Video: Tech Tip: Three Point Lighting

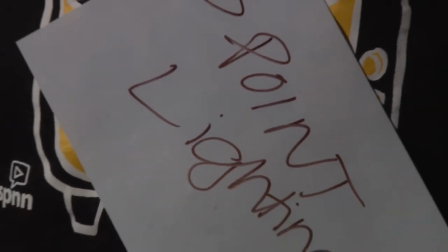11s
Three-point lighting is a standard lighting technique used for a wide range of productions,
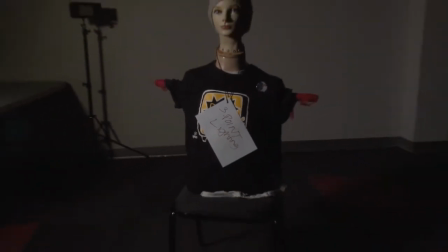16s
but for the sake of this video, we will be focusing on how to achieve three-point lighting when filming for an interview-style shoot.
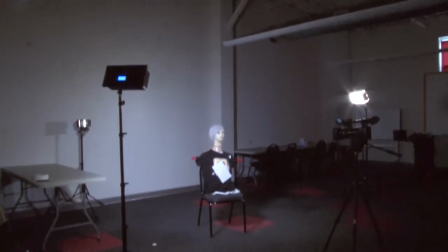23s
The purpose of three-point lighting is to create the illusion that your subject is three-dimensional, while only coming from a two-dimensional image.
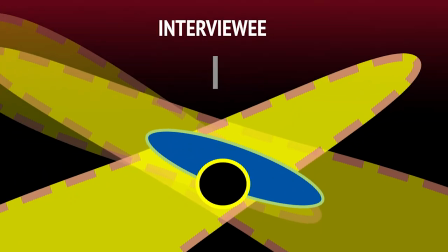31s
Start by having your subject positioned where they will be sitting for the interview. That way, you won't have to reposition the lights too much.
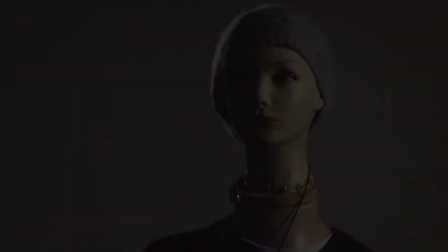39s
It's best to start in the dark, to make sure there isn't too much light coming from outside of the frame, like from windows, for example.
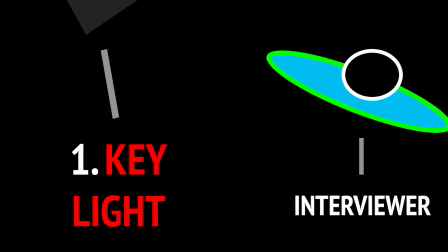47s
First, key light. This is the main light, and it is usually the strongest light that has the most influence on the look of your image.
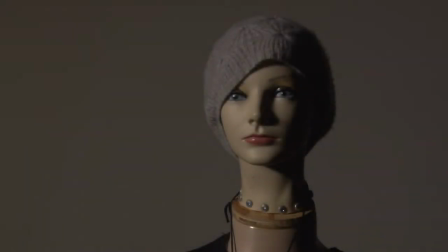54s
When arranging lights, it's sometimes best to place the key light first because it's the main one, and use the rest of the lights to support the key light.
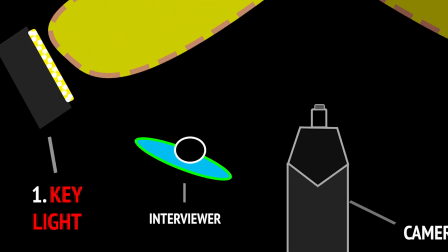62s
In this case, for an interview, the person asking the questions should be seated between the camera and the key light. The diffusion level of your key light depends on the look you're trying to achieve. For this video, I will have my key light at 100.
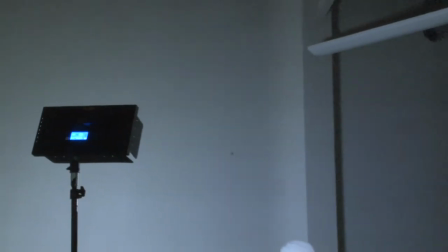75s
So this is a very well-lit example of how you might want to film an interview.
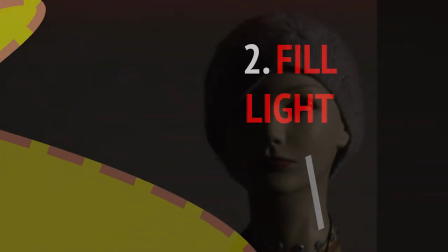85s
Second light is the fill light, and it is placed on the opposite side of the key light. It is used to fill the shadows created by the key.
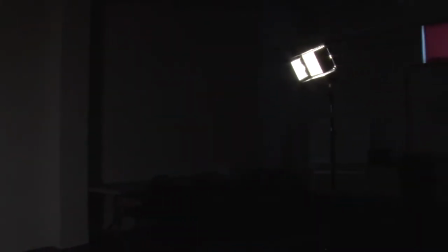93s
The fill light fills the dark side of your subject and allows you to control the overall feel of your shot, depending on how much you want to dim or lighten the fill light.
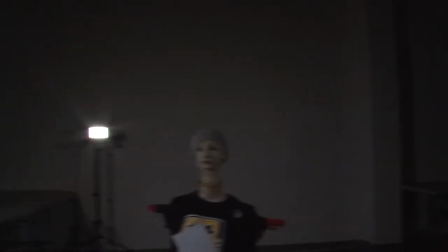102s
The fill light should also be less powerful than the key light.
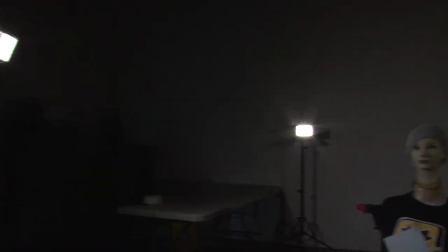105s
Often, you will have the key light 2 times the amount of diffusion of the fill light. I will be having the fill light at 50.
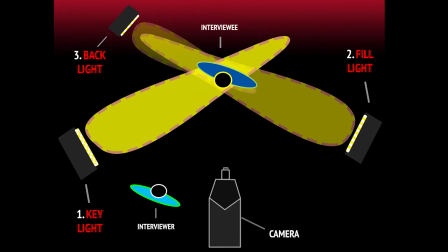116s
Third, backlight, also referred to as rim light. You should place the backlight as close to directly behind the subject as possible.
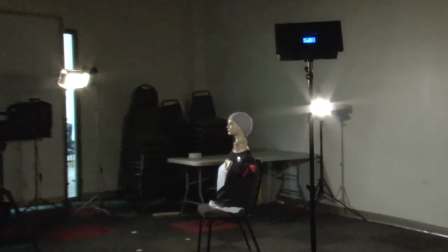124s
The backlight will push your subject off from the background. Without the backlight, the image is pretty flat.
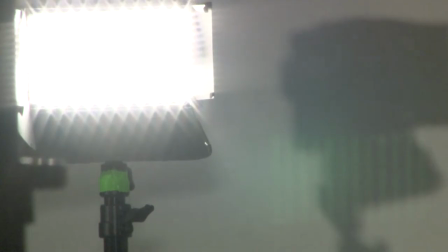131s
It's extremely helpful to have barn doors on this light so you can control the direction of the light.
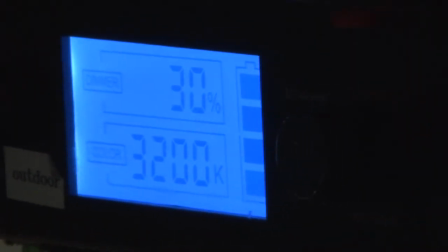136s
Wattage should be similar, less than the fill light.
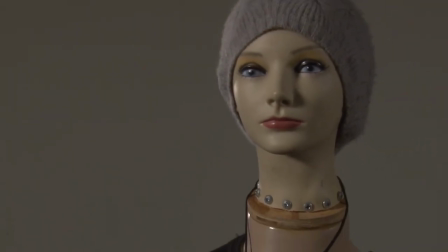143s
Although there are expectations in setting up three-point lighting for interview-style shoots, especially related to which light does what,
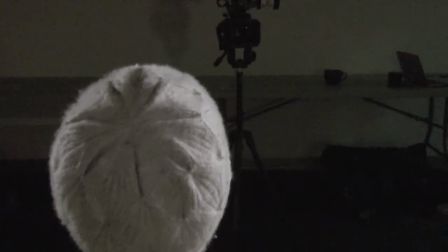149s
it's important to remember that there are endless possibilities for the feelings or moods you can create with shadow and light.